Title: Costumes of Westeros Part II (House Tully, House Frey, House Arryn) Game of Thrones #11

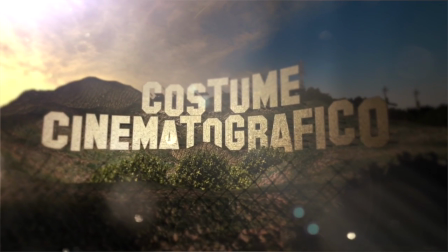0s
Welcome to another episode of Costume Cinema to Graphico. In the second episode on my series of the Costumes of Westeros,
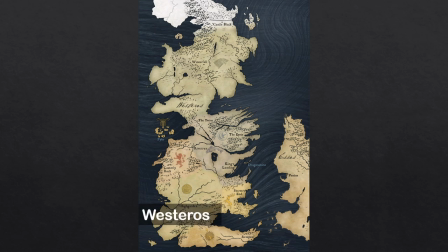8s
I continue my exploration of the continent of Westeros from the world of Game of Thrones from the HBO series by the same name.
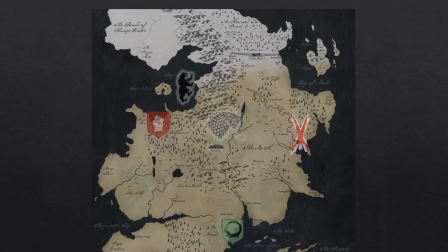16s
And if you haven't seen episode one, where I explore the north, I will leave a link in the description below.
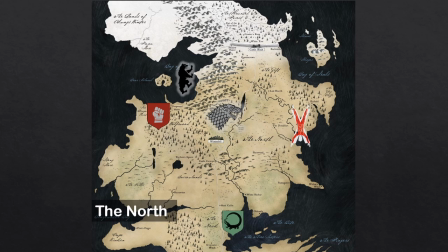23s
And as always, a warning for spoilers for the entire six seasons of Game of Thrones.
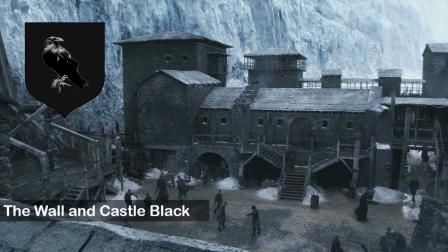30s
The Night's Watch is a military order which holds and guards the wall, the immense ice structure which separates the northern border of the Seven Kingdoms from the lands beyond.
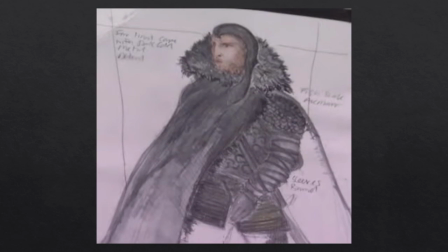42s
Here is an early concept sketch by Michelle Clapton of a Night's Watch Brothers clothing. The notes are so blurry though so I'm not sure who this costume was intended for.
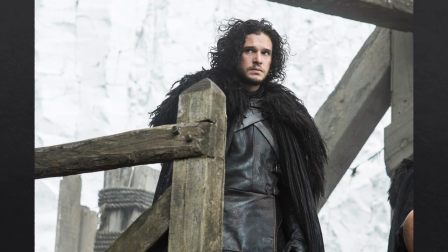54s
Kit Harrington says of his sworn Brotherhood look, my costumes don't really change that much because essentially the Night's Watch wear what they arrive in but anything they arrive in is dyed black. My costumes, they're brilliantly made and brilliantly designed and especially the cloaks make you feel very weighty and powerful.
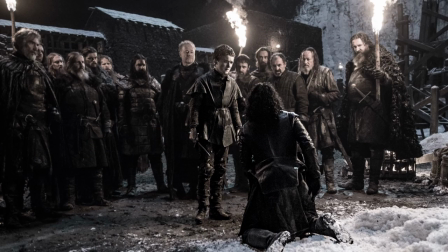76s
Michelle Clapton of the Costume Design says the Night's Watch when we join it is in decline and has been for some time.
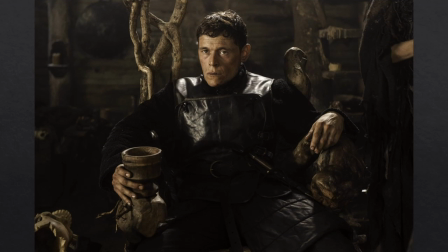84s
Everything that they wear there could be mostly padding for not really metal armor because you can't with it. It's in cold,
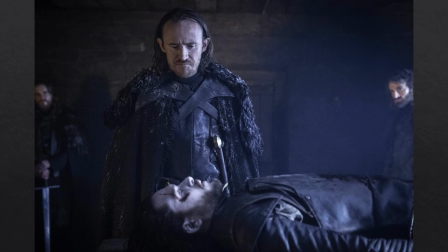92s
it's impractical but it's not a uniform because they're not funded enough to do that anymore but as long as it's black it's enough for them to wear.
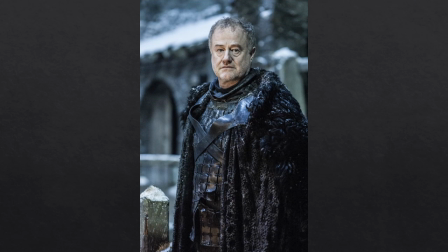101s
They sort of live, eat, sleep in the same costume so it just has to almost smell.
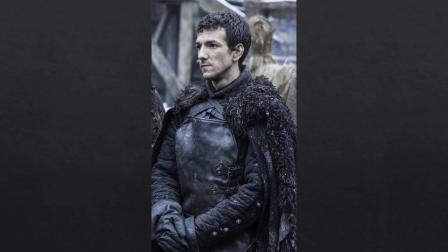108s
Pip always looks cold Michelle Clapton says he's got really thin clothing he wasn't planning on coming to the wall.
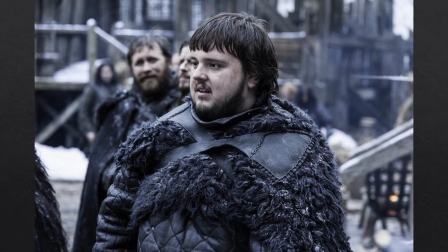118s
Clapton goes on to say that wealthy people will bring clothes with them that are probably more suitable. The others actually often arrive in a thin jacket that's all they have. Sam for instance coming from a noble background has a much higher standard of clothing and I read in an interview recently that in
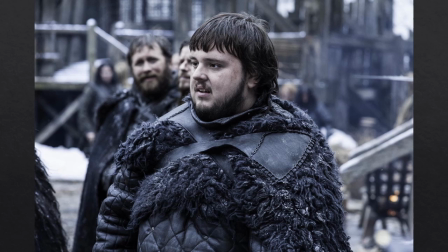136s
season one Michelle Clapton used IKEA rugs for a lot of the woolly collars for the night swatch like the one seen here on Sam.
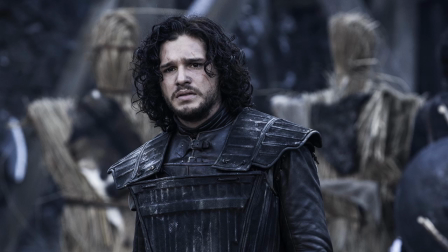146s
Clapton says that Jon Snow is planning, is really excited about it. You know there's almost because he has an understanding of where he's going.
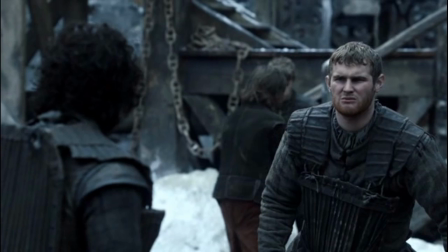157s
She also says we also decided we keep the recruits in their own clothing aside from crude standard issuing sparring armor.
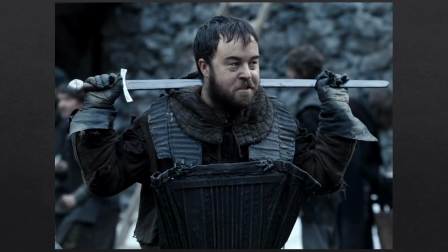166s
They don't don their black garb until they've passed the muster and taken their night's watch vows. Many of the new recruits are plucked from prisons so they don't have a cape or even a cloak.
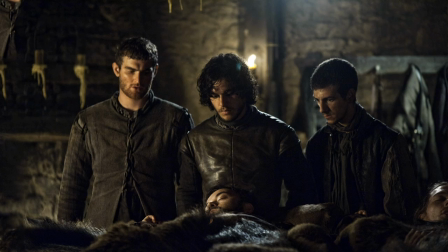178s
So within the recruits there's a mixture of colors and fabrics depending on where they came from.
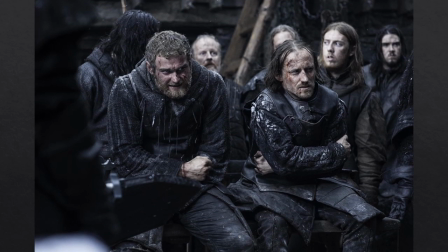185s
And while it seems ridiculous that the main cast members never wear hats, Michelle Clapton tells Fashionista in an interview, I wish they did wear more hats but unfortunately in filming every time I put a hat on they say but we can't see who the actor is.
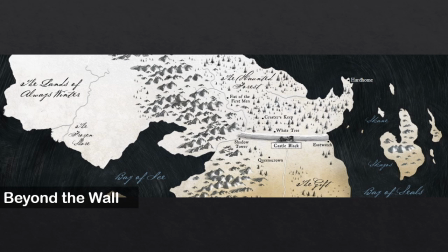200s
Beyond the wall is a geographic region that is largely uncharted and the only part of Westeros that is not ruled by the Iron Throne. The true north is inhabited by wildlings or free folk, a group of semi-nomadic hunters.
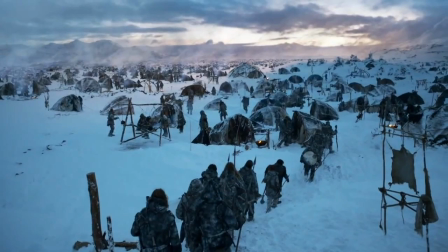215s
Of the free folk costumes, Clapton says, we made all the costumes from the north from skins. For research we looked at the Inuits and at Tibetan tribes. We try and look at peoples in different times in history to see how they would have dressed in that environment.
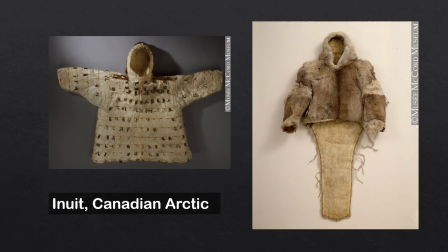233s
I have two examples here they're both from the McCord Museum in Montreal Canada.
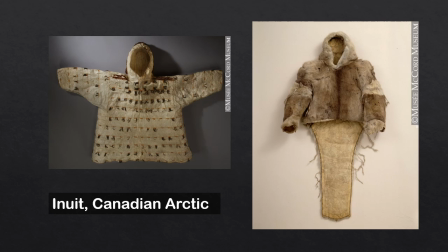238s
On the left is an example of an Inuit seal parka from 1910 to 1915 and that's from the Western Arctic region and on the right is an Inuit caribou fur parka from between 1900 and 1918 from the Central Arctic part of Canada.
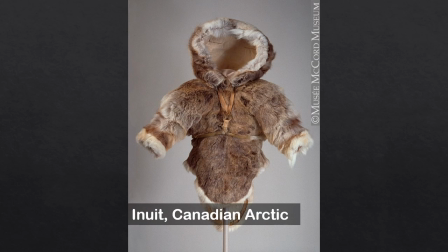257s
And here's a contemporary parka from 1988 made from caribou fur and that's also on display at the McCord Museum.
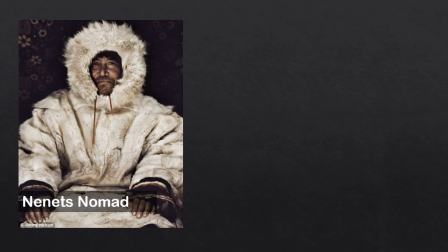265s
The image on the left is a Nenets Siberian nomad and on the right is a more contemporary image
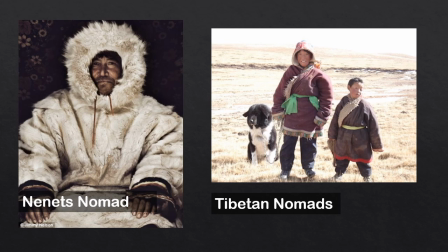272s
of Tibetan nomads and as you'll notice by the one on the left it's very similar to the Inuit in North America.
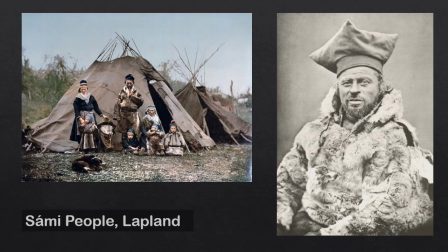279s
And finally here are a few pictures of the Sami people. They're a group of indigenous people living north of the Arctic Circle in Sapmi, or Lapland as it's known in English. The garment worn by the man on the right really looks a lot like the costumes of the free folk north of the wall.
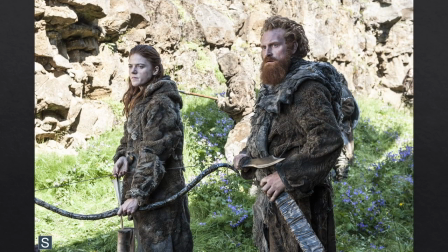298s
Clapton's team made skirts for the women out of waxed skins,
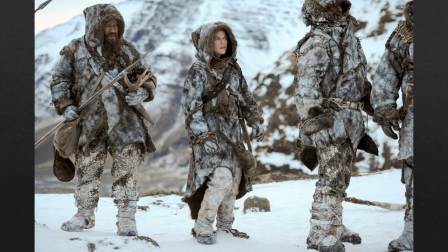303s
not so much for fashion, she says, but to help differentiate the female wildlings from the men.
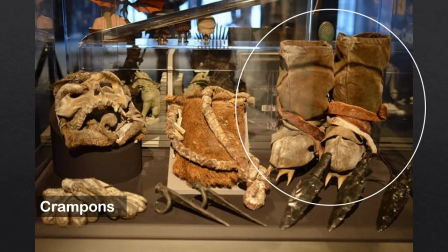310s
Egret's boots have antlers on the soles as makeshift crampons which are a traction device used for walking on snow and ice.
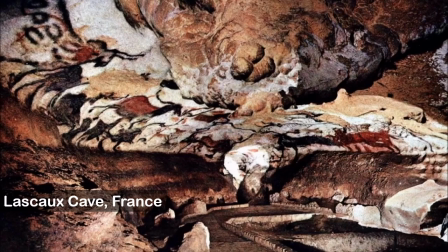319s
Clapton also says, I also looked at Lascaux cave paintings in France. They have these wonderful animal paintings. We decided that every time they killed an animal the hunters would have to paint an animal onto their costumes. The better the hunter the more covered in these drawings he would be which I think visually is really strong.
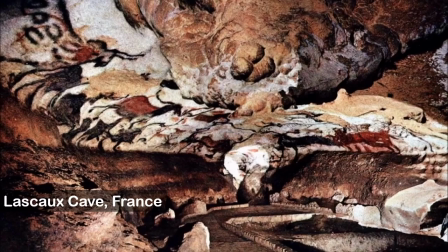338s
We're always looking for ways to show who the leader is.
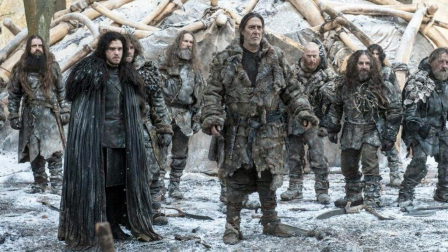343s
Michelle Clapton says I don't sometimes look at costumes for research, I just look at what they could have,
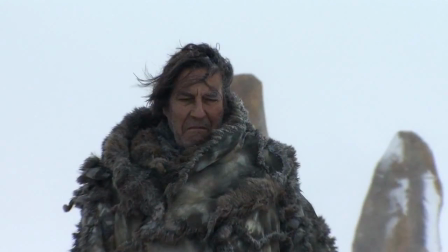348s
what they could find there, how would they build a costume, what are the environments.
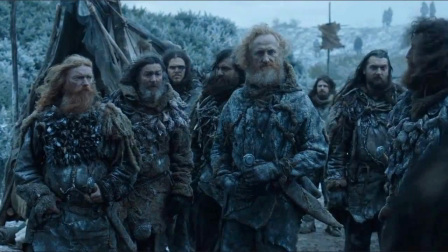353s
It's a sense of reality, I just look at techniques and how people exist in similar climates.
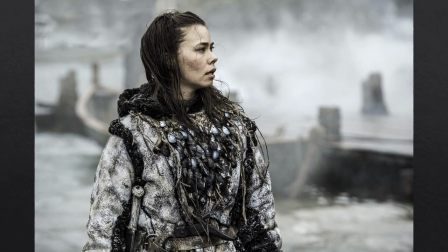361s
Wildlings who dwell near the coasts like Carsey wear seashells on their clothing.
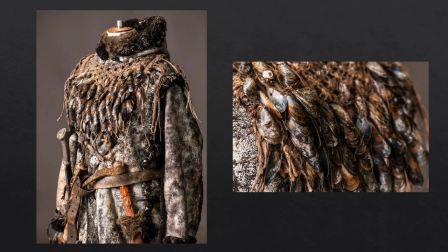366s
Here is her costume on display where you can see the rows of muscle shells.
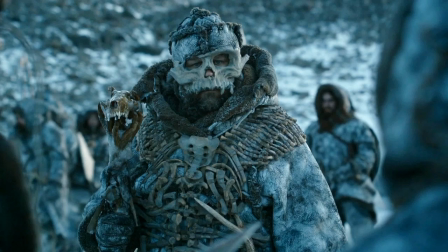371s
Rattleshirt or the Lord of Bones wears a fabricated giant skull helmet and armor from human bones.
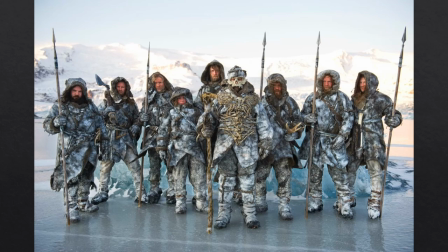378s
Here is a promotional shot of Rattleshirt and his warband in their wildland costumes.
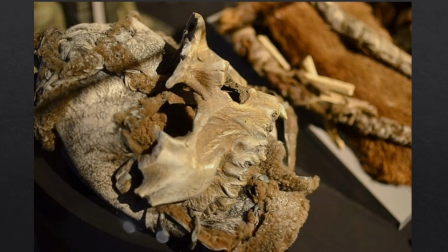383s
For Rattleshirt's bone armor Clapton's team made molds of human and animal bones and strapped them together with latex design to resemble sinew.
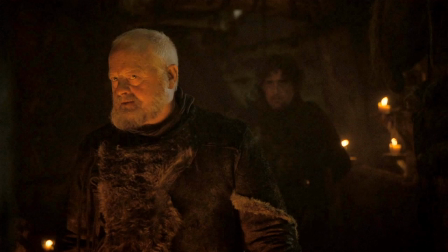394s
Clapton says we have weavers, embroiderers and printers so a lot of costumes are created from scratch.
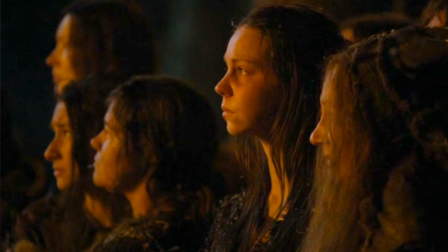400s
Craster's wives costumes for instance were woven from raffia, rabbit skin and feathers which were then aged in our breakdown rooms.
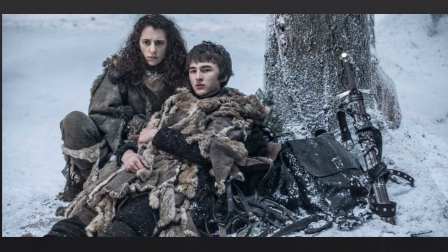410s
In season six Bran and Mira dress in wildling style clothing to protect themselves against the harshness of the weather north of the wall.
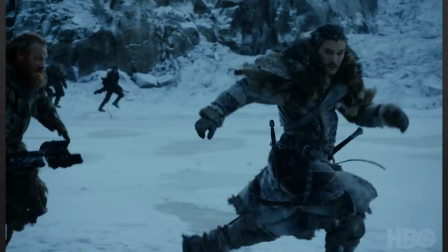418s
Finally as seen in this promo from season seven with Tormund, it appears that Jon will be north of the wall indicated by his wildling style clothing.
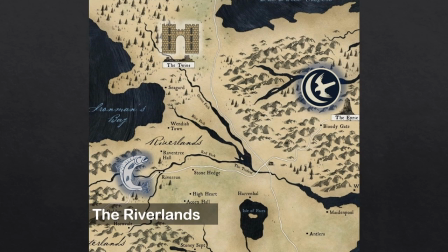428s
The Riverlands is one of the regions of the Seven Kingdoms that include the noble houses Tully, Frey and Arryn. House Frey is the current ruler of the Riverlands from the capital of Riverrun. The Vale of Arryn is protected,
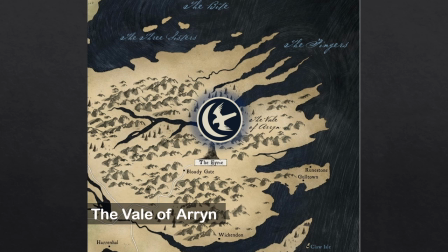443s
surrounded and isolated from the rest of Westeros by a significant mountain range and is accessible only during warmer seasons.
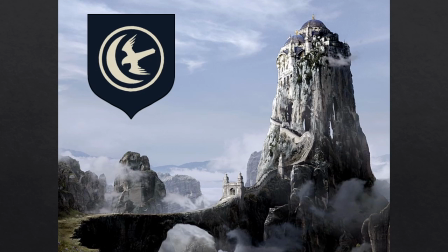450s
The Vale is ruled by House Arryn of the Erie, one of the great houses of Westeros.
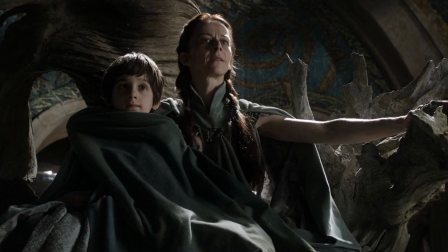457s
Lady Lysa Arryn was the Lady Regent of the Vale, ruling on behalf of her young son Robin Arryn before she was pushed through the moon door by Peter Baelish.
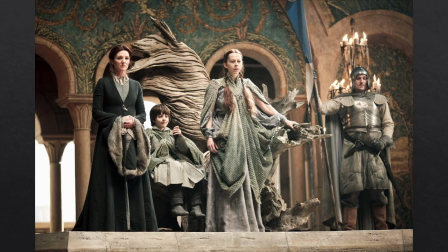467s
Both Lysa and Robin wear the winged capes of the Vale in resemblance to the falcon of their family sigil.